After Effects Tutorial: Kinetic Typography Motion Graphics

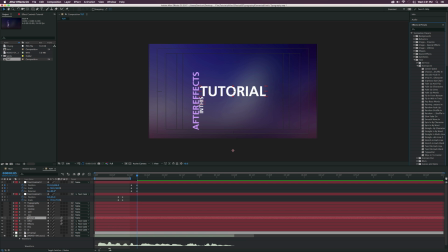(7:11)
So I'm going to come here, go into the Animation Presets, go into the Text folder, go into the Animate In folder, and I'm going to grab the preset Drop In by Character, and I'm going to just drop this right on top of the word Tutorial. and we scrub through here you see that
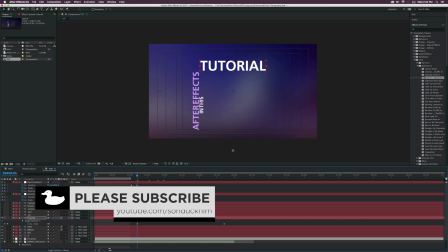(7:25)
each of the letters just kind of fall in here and let's hit U on our keyboard to bring up the keyframes let's bring these keyframes extremely closer together so
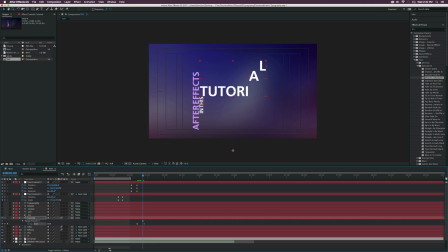(7:33)
it's only like just a few frames apart and we need to go ahead and expand the tutorial here and as you can see there's
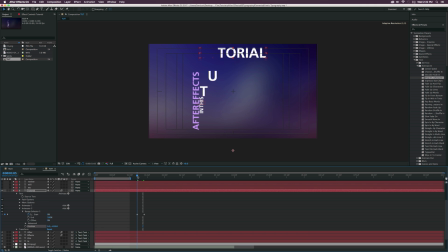(7:40)
a position parameter here and all we have to do is just bring this up so if we just position this up you'll see that all the letters will still drop into place and it starts off frame which is extremely important okay and then once again let's create another null object and let's call
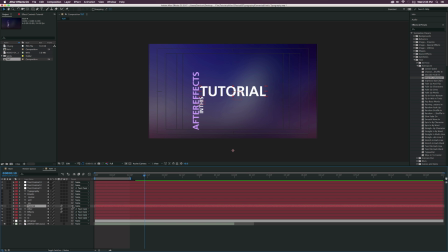(7:56)
this one text control 3 and let's parent tutorial to text control 3 and text control 2 to to text control 3 so let's parent both of those and then we can bring up the rotation and the scale add a keyframe for both of those parameters you know move forward in time rotate this
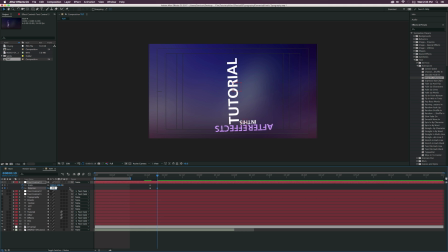(8:13)
maybe like this here by like negative 90 degrees and maybe bring down the scale and then also maybe we want to animate the position so add a keyframe for the position values and we can just come here offset it okay so i'm going to kind of fly through this a little bit now
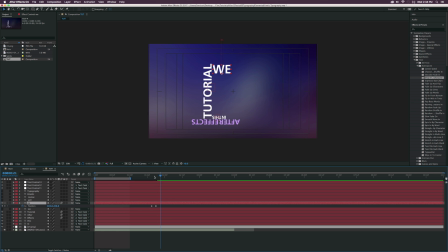(8:28)
so i have the text we here and it's already animating in it's just going to drop in right there but let's go ahead and bring up the word will let's say we want to expand like the word will underneath the w here so let's just delete this word will and let's go and hold down like click and hold down the textile tool and grab the vertical type tool.
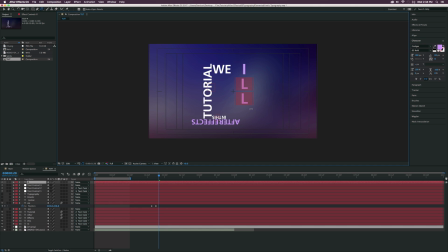(8:48)
And we come here and type in will, or sorry, I-L-L, which we'll just, you know, fill in for the word will, change it to white. And let's just make this a little bit smaller. And let's position this right under the word we. So it looks like we have spelt out will here.
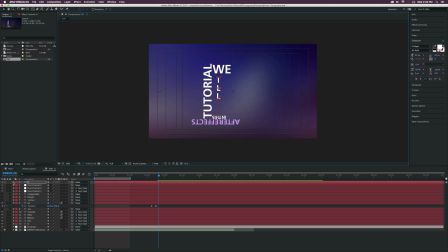(9:07)
And then what I want to do to animate this is I'm going to go into drop down the arrow here go to animate click that little arrow right there and click on scale and let's animate the scale here let's add a keyframe for scale
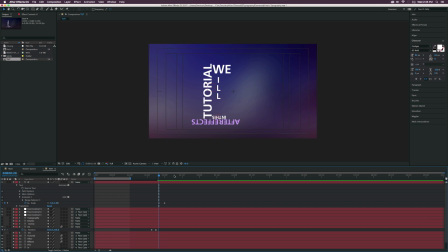(9:21)
bring that forward in time and let's set the scale down to zero so what's going to happen is that the letters are going to scale on individually so that looks just a little bit interesting but want to keep it at that and then we have the word review in here which I just
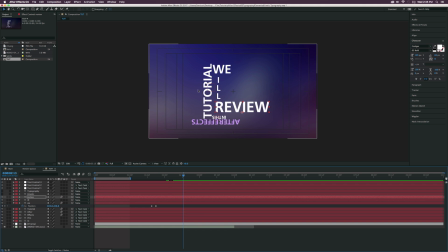(9:35)
did the drop in by character preset again just like we did for the word tutorial and it's coming in from the side kind of just like that so you know once again the same methods just things to think about and i'm only running through this because we've already talked about some of these
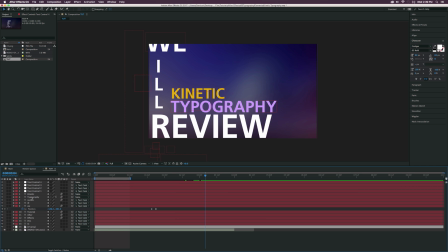(9:48)
concepts so our placement is here and we can add a few text effects to our kinetic typography here so we can add some further animation so they're just not sitting there so what we can do is make sure maybe kinetic is selected and we'll go back to the effects and presets and i just want to show you guys there's some other awesome presets in here.
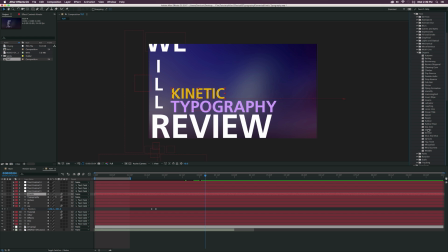(10:04)
If we go to the organic folder we can add say something like a wheat field preset and just drop that right on the kinetic here and we scrub through here you'll see that the text will kind of wave back and forth and it's just a very nice subtle animation so it's just not
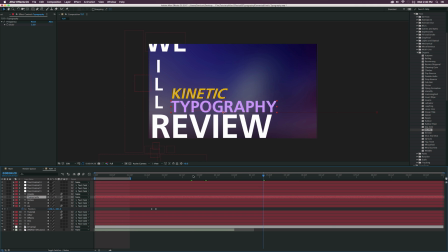(10:18)
so the text is just not sitting there doing nothing and then for the word typography we can grab something like the preset shuffle
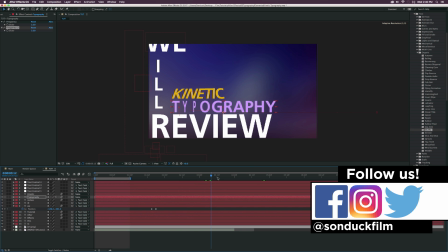(10:25)
and that's just going to kind of like nicely just shuffle the text in there and just animate it and as you can see you know it just looks like a
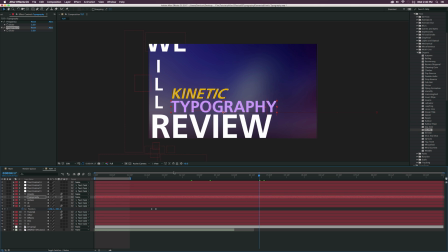(10:32)
very nice subtle way to animate this and then once all your animation is done for your voiceover you know you want to go in here and
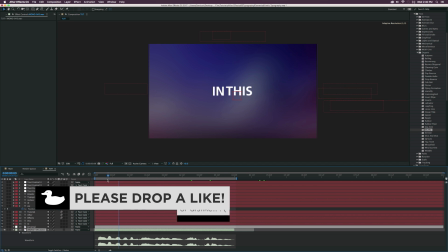(10:39)
just you know listen to you know what you need to match it properly and of course make sure motion blur is turned on for all your text layers and make sure to turn it on at the top so it's gonna make everything you know a little bit smoother and after a quick render this is what you should
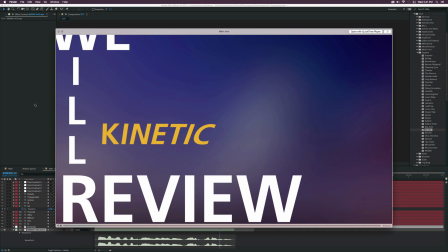(10:54)
have gotten in this after-effects tutorial we will review kinetic typography so this tutorial was kind of fast because I didn't want
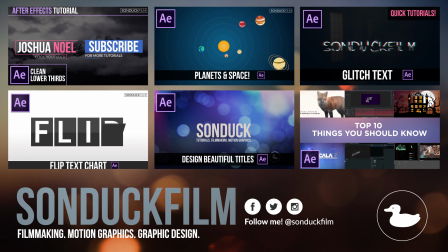(11:00)
to repeat every single step, but this is for the most part basic. But if you do a good job doing kinetic typography, you're really going to make yourself stand apart from everyone else because a lot of good kinetic typography comes from design and clever animation.
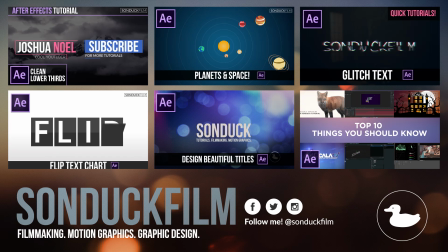(11:15)
So definitely think about how the animation is going to tell your story or whatever you're trying to get across.